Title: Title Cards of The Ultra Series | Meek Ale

Its musical cue includes the first part of the actual opening song, and then it repeats this part right after, when the actual opening song starts.
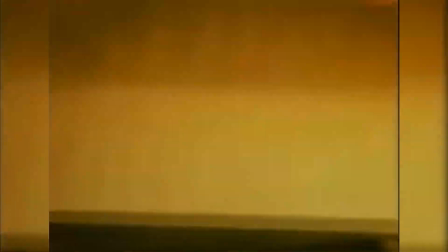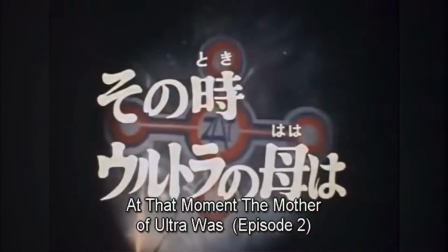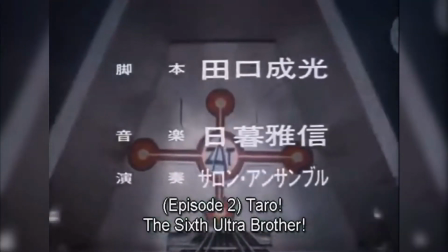I always found this weird. Since they never separated these two things, why not just integrate them together and let the title card transition smoothly into the opening credits?
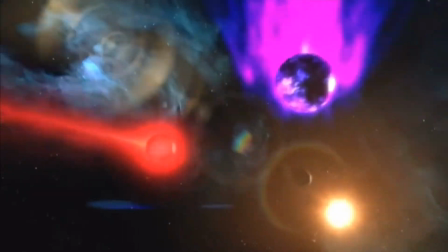Well, what do I know? I don't music for a living. Anyway, the New Generation series title cards are...
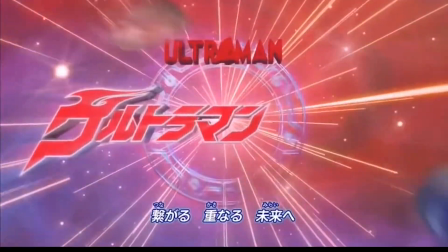still flashy showcases for special effects. Ultraman Gengas, in my opinion, is super neat.
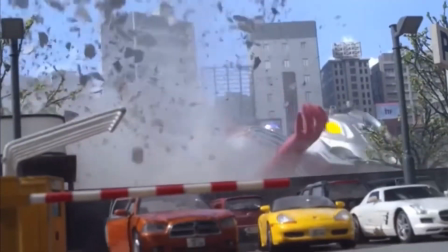Previously on this time slot, Ultraman Retsuden aired.
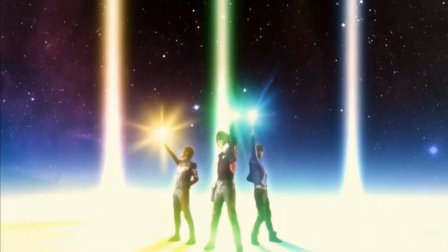It was a clip show of older Ultra series in order to keep Ultra series back in the audience's minds.
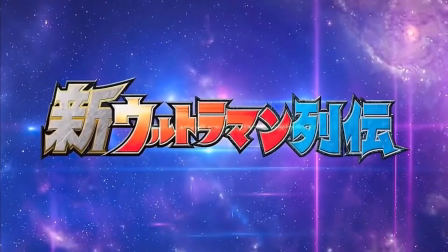So when Tsuburaya Productions churned out Ginga on that time slot, it is reflected in this title sequence which bursts out from the new Ultraman Retsuden's logo.
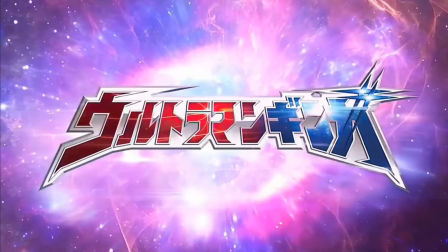You can even say that this is the New Generation's equivalent to the Ultraman logo change from Ultra Q, which I think is pretty cool.
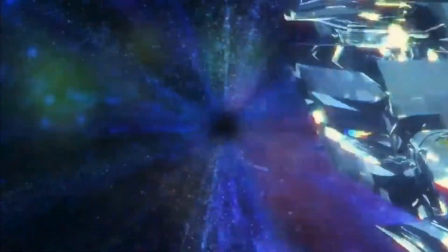A lot of the stylistic change of this generation's title cards can be reflected back to the logo designs themselves,
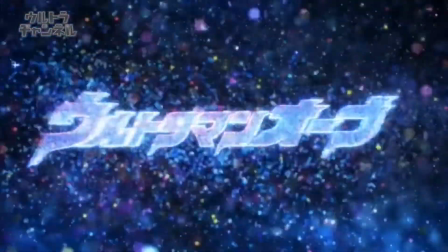with a lot of them adopting the chrome outline style, and the generally higher hypeness the New Generation series usually tries to bring to the table.
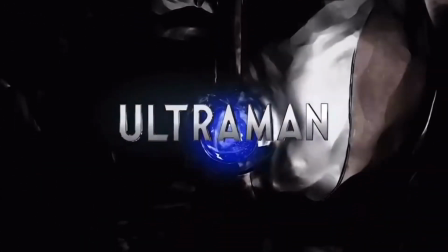Throughout the years, the Ultra series has obviously evolved a lot, but why do people still enjoy it?
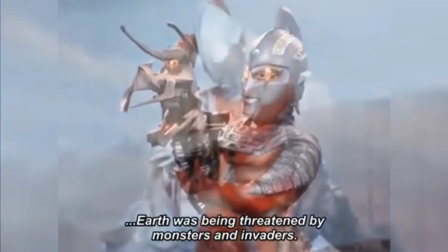Most likely because it manages to keep its heart and soul intact while adjusting to suit different times.
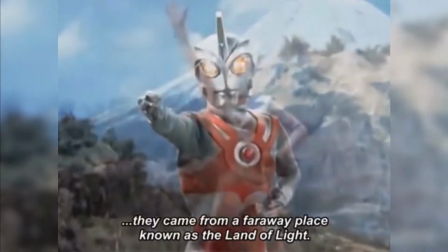This can even be seen in the title sequences we've seen throughout the years,
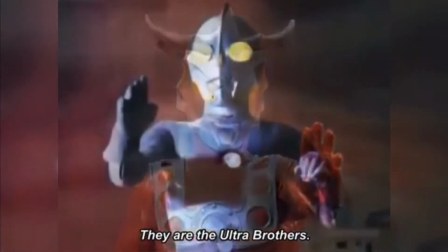an unchanging tradition that still finds a way to make itself work while still serving a faithful purpose to the originals.
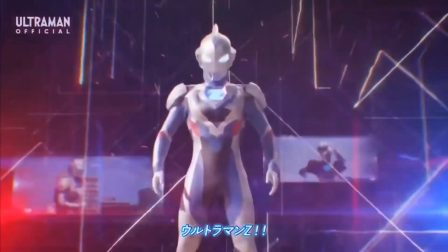Seeing Ultraman Z's title sequences being pretty darn cool with what the red and blue
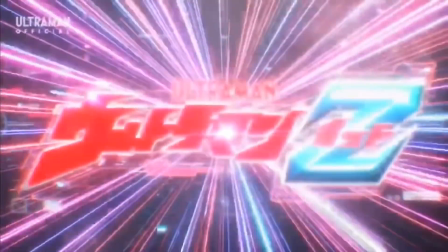glitch effects makes me excited to see upcoming title sequences for future installments. Now that we've got that out of the way, I just remembered there's one series that I haven't watched yet. Well, it's not a series, it's a movie, Ultraman the Next. I can't wait to see what its title card looks like. This show does not have a title card. That's it, we riot. Oh, it's 10 minutes in, we're good.